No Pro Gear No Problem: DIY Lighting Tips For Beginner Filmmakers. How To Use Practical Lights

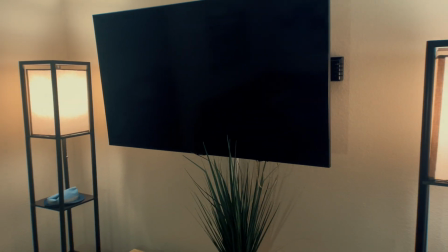248s
There is another lamp behind me here that's off out of frame.
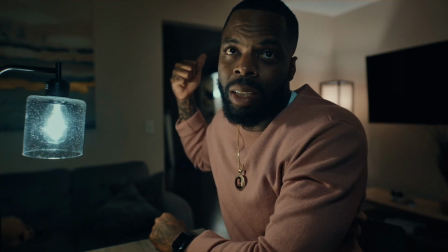253s
And there is a light all the way in my kitchen. There you go. You can kind of see it there.
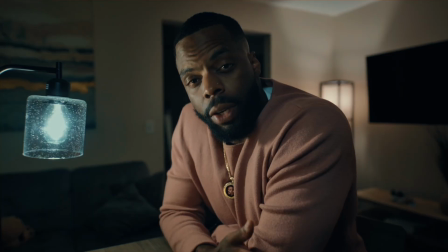259s
That's out of frame. For this video, I wanted to use a 3-point light.
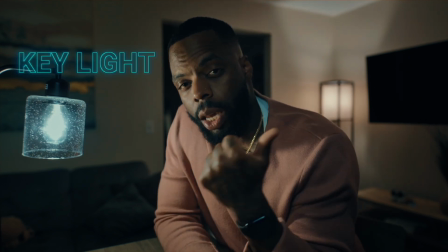263s
Simply put, a 3-point lighting is your key, your fill, and your backlight.
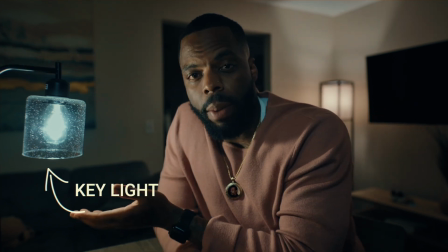270s
Now, your key light is your primary light. It's the light that's in the subject.
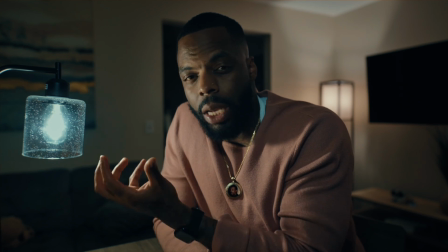275s
It feels most dominant, most strong.
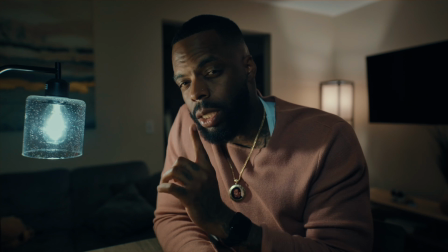277s
It's oftentimes at an angle to help create depth and dimension in the face or the subject or the whatever the thing is that's being filmed.
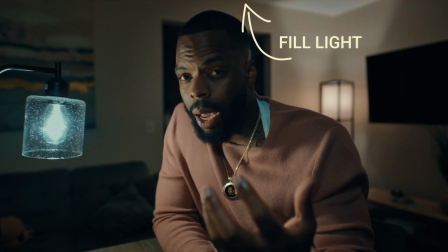286s
The second light is your fill light. Now, your fill light is always going to be on the opposite side of the key light.
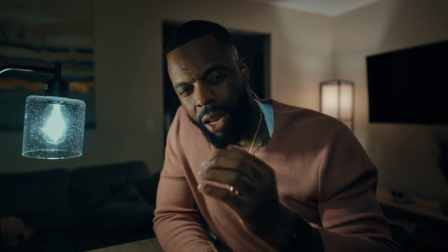293s
It's softer. It fills in some of the shadows,
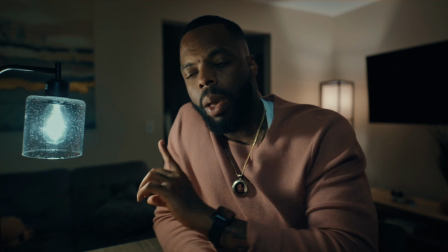296s
but it still allows the key light to maintain that dimension and shape to the face.
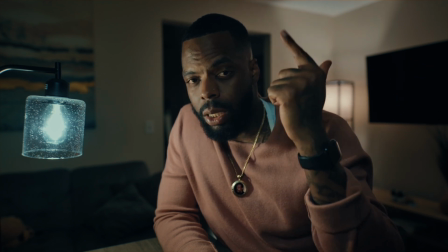304s
Now the backlight is out of frame, just like the fill light, but it creates that hair light.
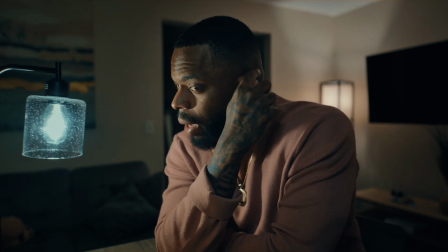311s
So if you look, like it's light right here, and it's a little light right here,
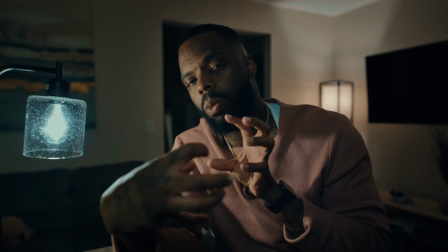317s
but it just helps to create depth and space between, not space, but depth and separation between me and the background.
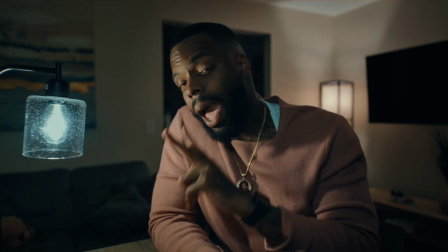325s
So this is a 3-point light, and for my setup, I actually have 2 fills and not just one.
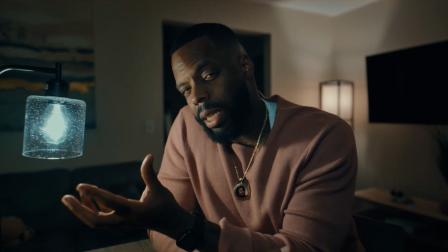332s
I have a fill light that's right in front of me because I did want it to have just a little extra light just to
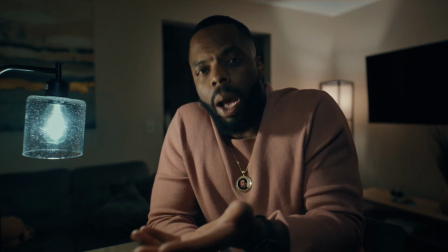340s
help, because this, you know, it's just, I wanted it. It looks nice. Whatever.
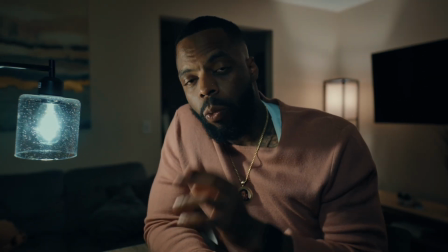347s
So when you all are shooting, remember, with the camera, shoot shadow side.
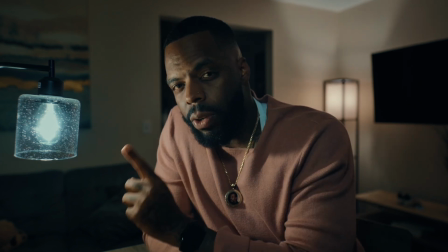353s
And what I mean is this: wherever you feel like you're going to place your key light,
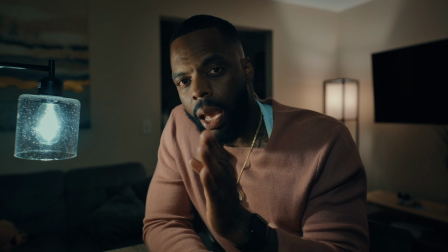359s
place your camera on the opposite side of that. Oftentimes it's the same side that you're going to have your fill light.
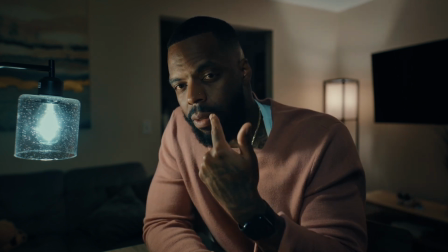366s
Shooting into the shadow side of the face, again, helps to create depth.
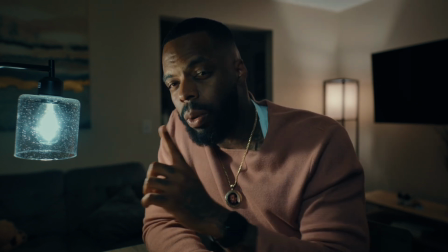371s
It helps to create dimension, a 3-dimensional feel to the face.
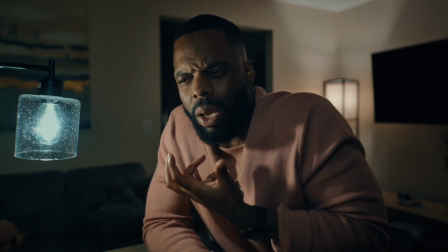375s
It contours it. It brings this like oomph to it.
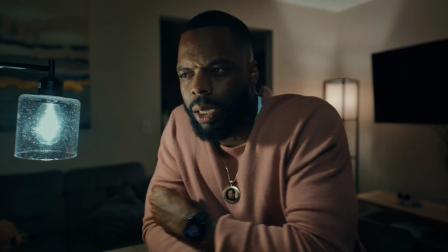380s
Is that the word I'm looking for, y'all? It brings that oomph to it. And have a backlight.
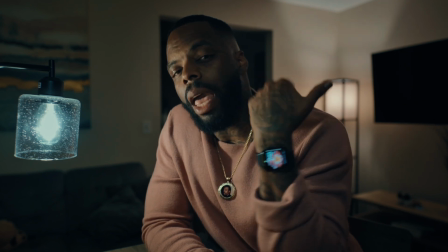387s
Just have something that can fall gently on you.
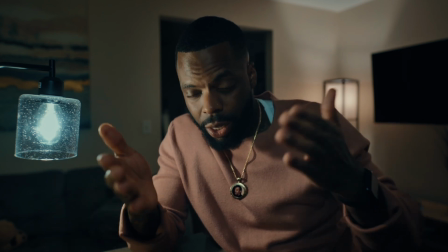390s
And this entire scene, this entire shot, this entire video was shot with all practicals.
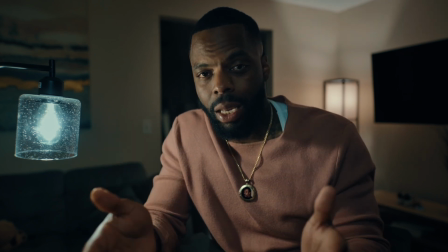399s
So you all can achieve this exact same thing with everything that you got in your house. I know you can. Yeah, you got it. All right. So before I wrap this up, let's do a little recap. First thing, you have everything you need to get the shot that you want in your house. You got lamps, you got phones, you got living room lights, you got LED strips, god damn it, you got Christmas lights, you got cell phones, you got tablets, you got mirrors. Mirrors are actually another great way to light scenes. I'll get into that in another video. But you got everything you need to get the shot that you want. 2, make sure you have a key light, a fill light, and a backlight. Use 3-point lighting as much as you can when it's necessary. When you want just a little extra light, when you really want it to feel like, okay, I want this to come together, use that. So you got everything you need. Now you have a better understanding. I hope you have a better understanding of 3-point lighting in film. And what's the other thing? You got me. I'm always here. Yes, I feel like 3 is a solid thing to have. 3 is a solid number to kind of, you know what I'm saying, to pull things together, to tie it in. Also, stick around to the end of the video. I am going to film something else in my house, even if it's like 30 seconds.